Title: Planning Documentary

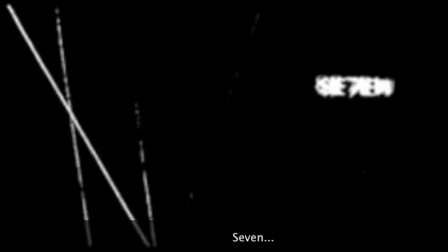I like the opening sequence of Seven, and I want my film introduction to be similar to it,
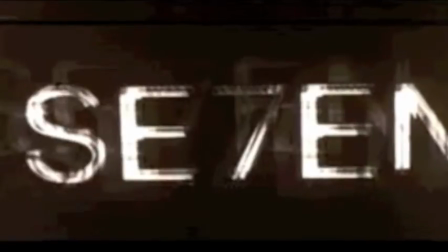because it creates tension and has a sense of mystery as you can't see what the main character looks like.
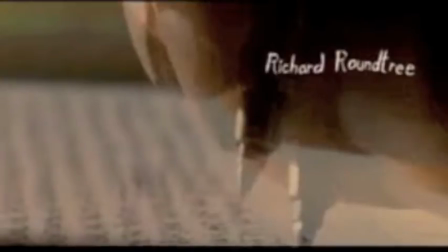I like how it shows lots of shots to give the audience clues about what the movie may be about.
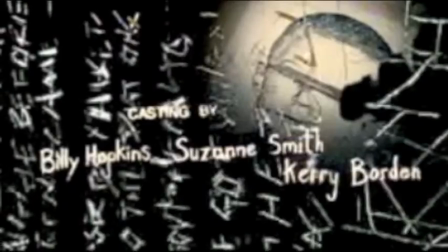I also like the music used in the opening sequence, as it sets the eerie and scary feeling of the film.
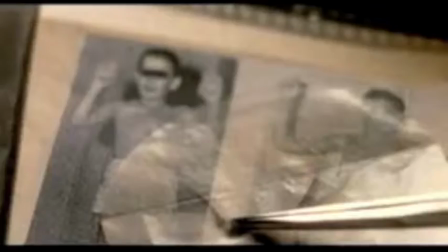It has low drum beats which mirrors the audience's heartbeat, and I want to find a similar music to this because of the added suspense and tension.
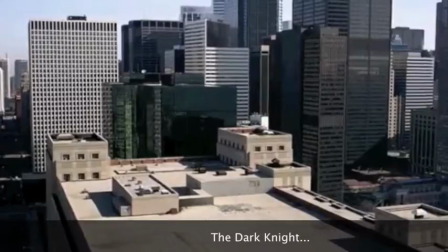In the opening sequence of The Dark Knight, I like how it starts with an establishing shot as it shows where the movie is going to be set.
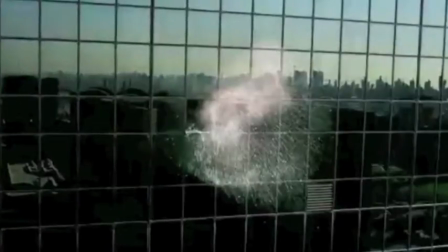It slowly zooms up on one window in a building where an explosion is set off.
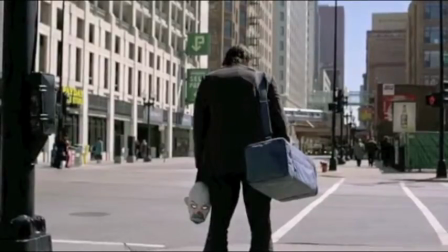Throughout the opening sequence of The Dark Knight, the main character's face can't be seen because the camera is either behind him or he is wearing a mask.
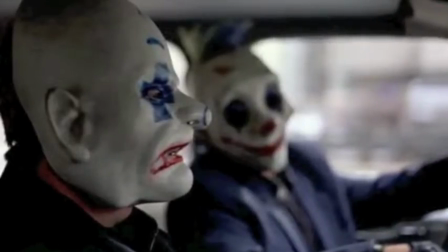His face is only revealed at the end of the opening sequence. The mask the Joker wears and the gang member wear have a
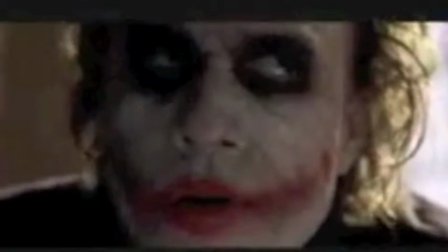significant importance as it hides their identity but also their expressions are hidden.
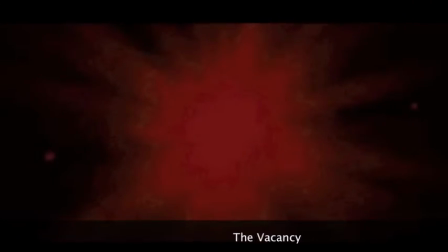In the opening sequence of The Vacancy, although it only includes text, I really like the effects used.
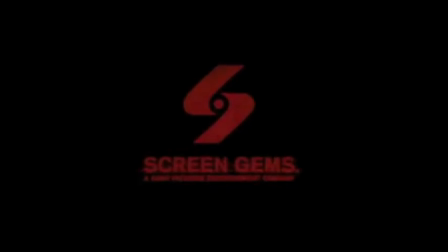I like how the production company firstly drops onto the scene like a drop of blood, which establishes to the audience that it's going to be a scary film.
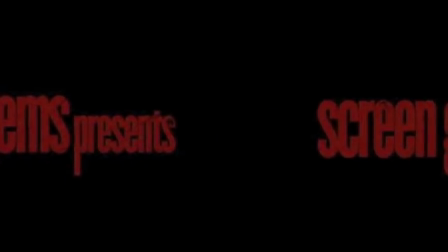The fact that the text is red makes it really stand out against the black background. I also like the effects used on the text, as it looks like blood is dripping.
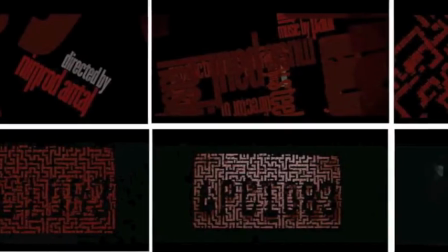At the end of the title sequence, all the credits spin out overlapping, which makes it really confusing and disorientating.
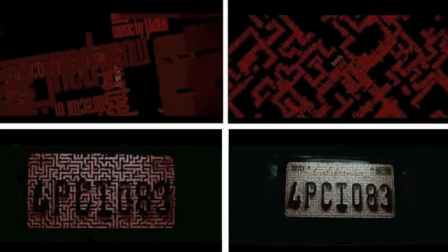This slowly turns into a registration plate on a car.
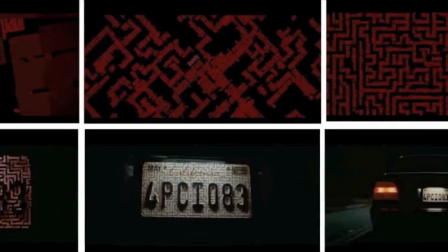In addition, I really like the music used as it is very fast paced and increases your heartbeat.
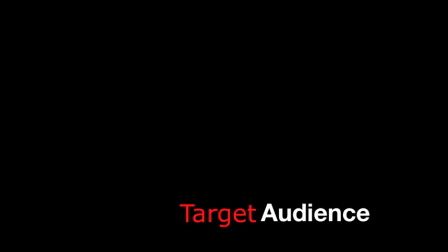I have taken screen grabs of the responses to my survey on SurveyMonkey.
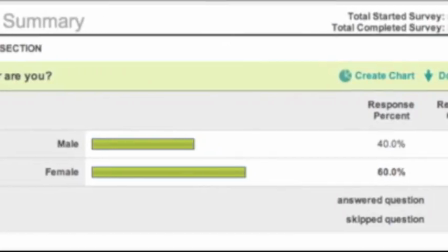I have posted it on Facebook so anyone can answer the survey and so I can gain more responses at any time.
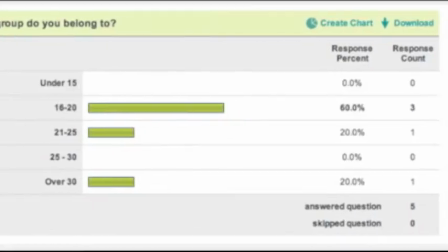Mostly female members of 16 to 20 answered my survey.
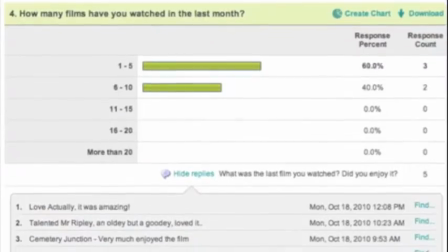They are a typical target audience and their favourite genre of film is thrillers.
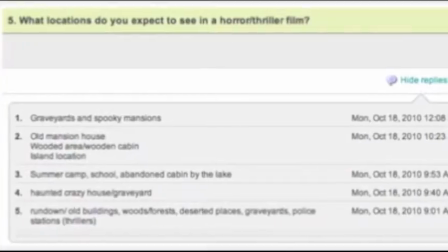They enjoy this genre of film because they like the element of tension and mystery.
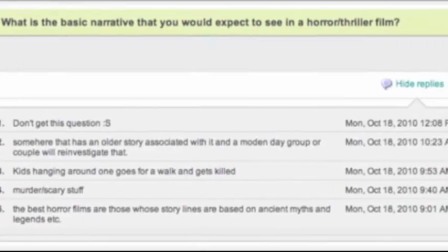The kind of locations they expect to see in a thriller are rundown old buildings, woods, forests,
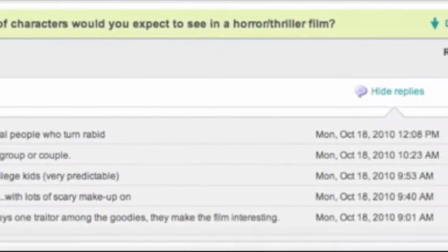deserted places, graveyards, police stations, and haunted houses.
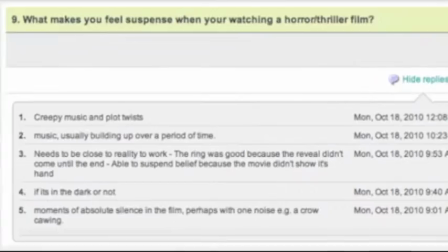The effects they expect to see in a thriller are not too much blood and gore, but flashbacks,
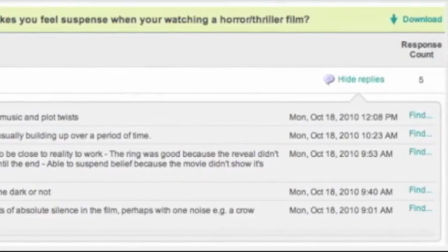interesting camera angles, and creepy music that add to the suspense.
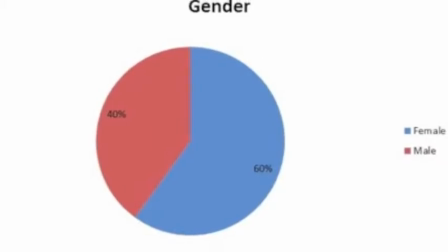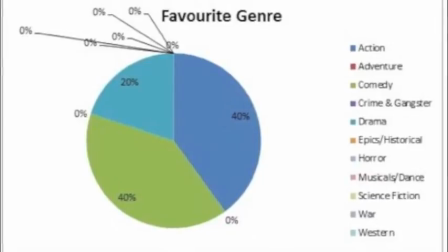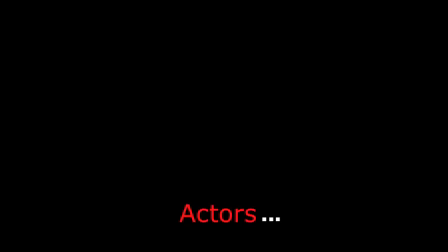The psycho stalker character in my film is someone who's going to be convincing that he is obsessed with someone.
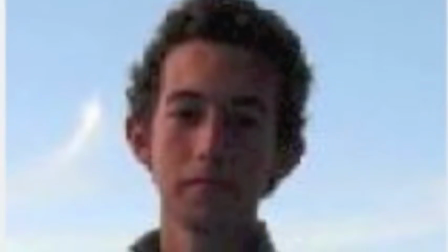This character is going to be played by Ashley Morris.
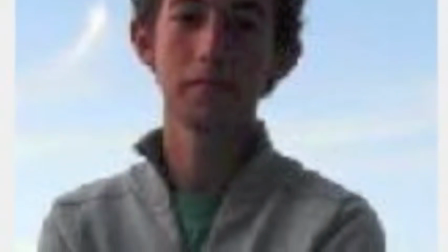I've chosen Ashley because he has a strong interest in media and took a keen interest in being this role in my film, and I think he'd be very convincing.
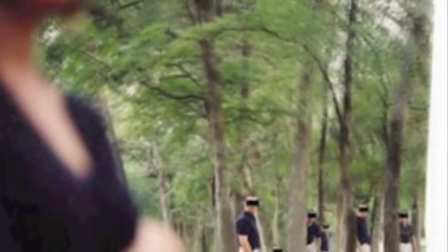I have researched in the behaviour of stalkers and found that there are many types of stalking.
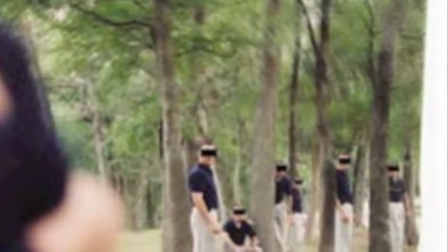These include rejected stalkers, resentful stalkers, intimacy seekers, incompetent suitors, and predatory stalkers.
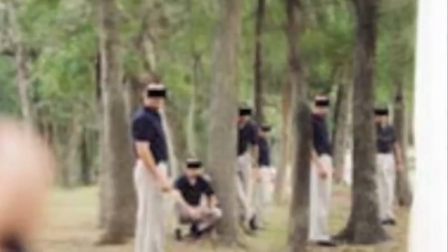The type of stalking behaviour I'm looking for in this character is someone who is clearly
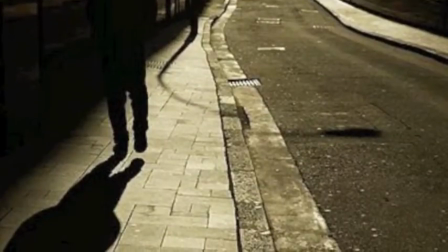mentally ill and as a cause of this has developed a psychological disorder where they have an obsession with someone and spam their victim as they are in love with them.
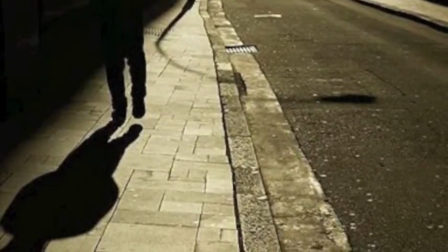This is known as incompetent suitors, as often their victims are already in a relationship with someone,
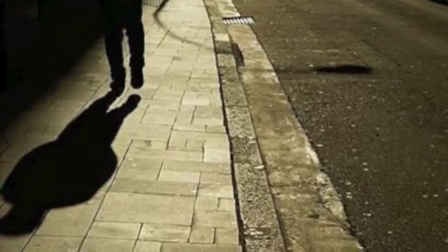like in the plot of my film where the victim is married but the stalker acts as if they are both in love with each other.
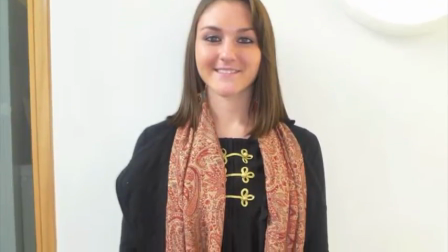The stalking victim in my film is someone who's going to be sophisticated but also has a certain vulnerability.
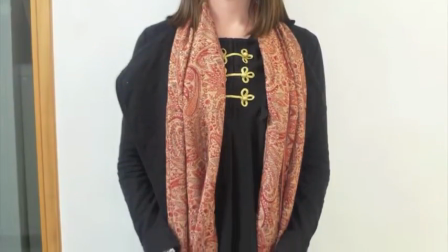This character is going to be played by Sarah Lynn Gellar.
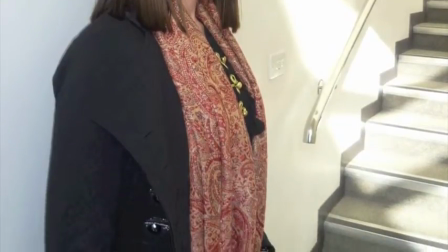I have chosen Sarah Lynn because she is very confident, has an interest in acting and media, and I think she'll fit perfectly for the role of this character.
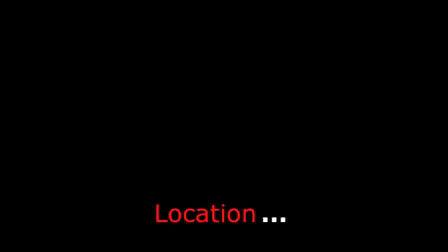For the opening sequence of my film, I want to create an element of suspense, tension and uncertainty.